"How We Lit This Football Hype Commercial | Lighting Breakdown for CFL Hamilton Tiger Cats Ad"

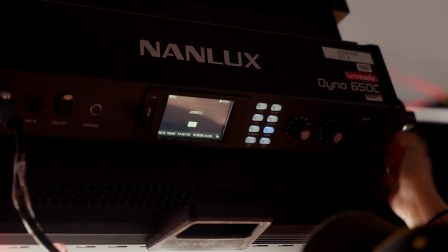Our key light was two Nanlux Dyno 650s pushed through full grid. And then we had an egg crate on that, just helping control that spill. And then you'll see at the bottom of the frame,
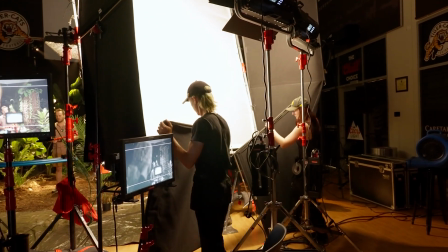I have two 4x4s just essentially acting as meat cutters or floppies so that we don't spill as much of that light on the ground.
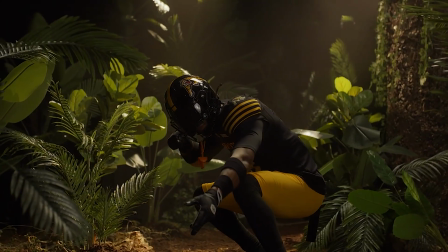We more so hit that light on the player and the background instead of that foreground.
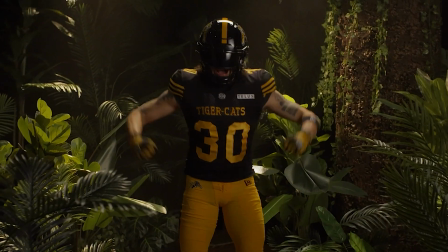I always just feel that when you do that, it feels less lit.
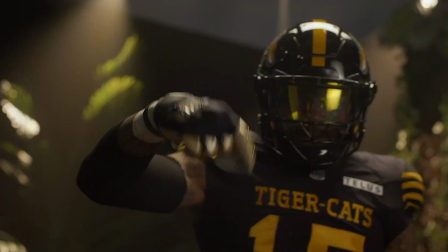And because we had some really wide shots, I didn't want to see that ground being overly lit. Let's take a look at the iPad and break down some of the scene itself. All right, so we can see all of our little spots up in the sky here.
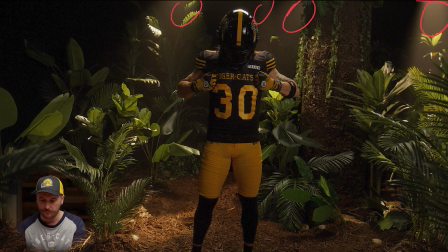You can see some of them kind of creeping into the back of the frame, but all of those are lighting up different elements in the scene. So for instance, you know, this spotlight here is lighting up these plants. This one's kind of lighting up the floor, and it acts as a little bit of a backlight on our subject.
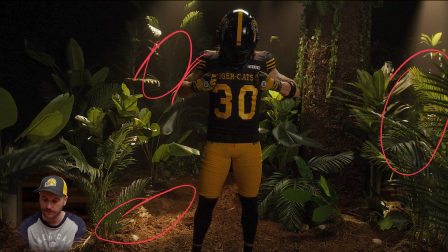This one here is lighting up these plants, and then we have one over here lighting up that spot on the tree. Now, a big thing with lighting a scene like this is you want to make it feel as three-dimensional as possible, and you want to add layers through your lighting. So being able to create foreground layers and background layers and make that depth feel like it's an endless jungle in this case, when really, you know, it's only maybe a 15-foot depth from front to back. All right, now let's take a look at our key light.
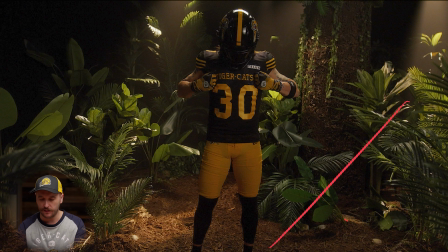So our key light is coming in from the side over here. We have our two dynos, and they're just adding that little bit of push from frame right onto our talent so that when they come up and they do their power pose right to camera,
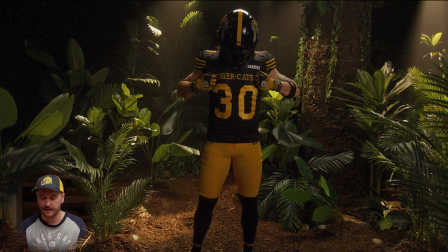they have a nice even light on them. Our hair light again acts as that nice little push right here behind the players and their helmet, but it also helps for those walk-up shots where the players are coming up. It just helps fill in that space in the middle of the frame here so that they have a little bit more level to them.
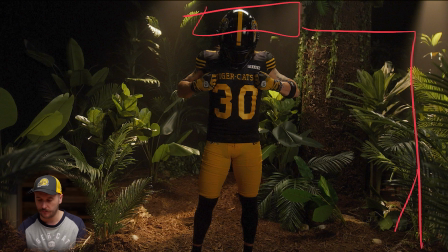All right, so we have our hair light here, and it's menaced armed out like that, and then we have our ladder pod set up. So we have this, and then we have a couple fixtures like that.
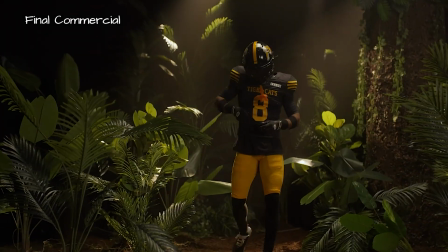Tell me who you know, staying 10 toes down in this thing, never quitting, boy.
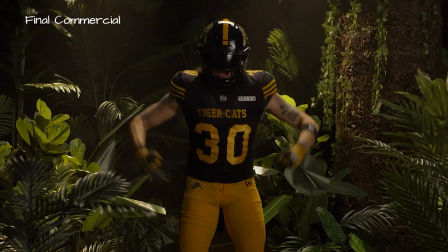Put off in the 6 speed. They can't reach where we ain't got them standing on that tippy.
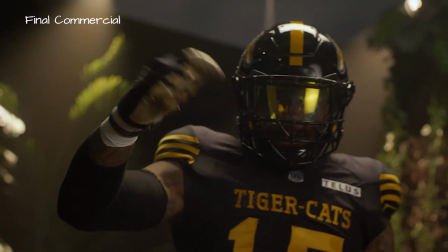10 toes down, how we move. We can never lose.
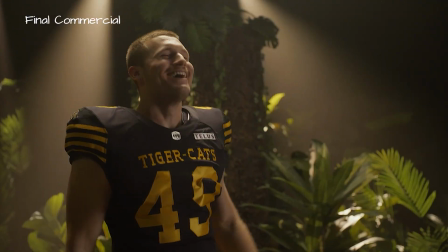10 toes, yeah. That's just how we move. Yeah, we stand up.
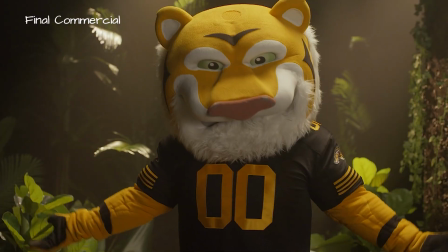That's just how we do. Yeah, we 10 toes. Yeah, we 10 toes.
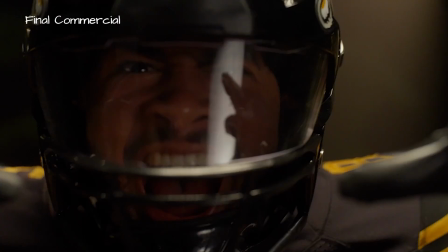Yeah, we 10 toes.
Hopefully this video helps you in your next lighting setup. If you have questions, please drop those in the comments below, and be sure to subscribe to the channel for more videos.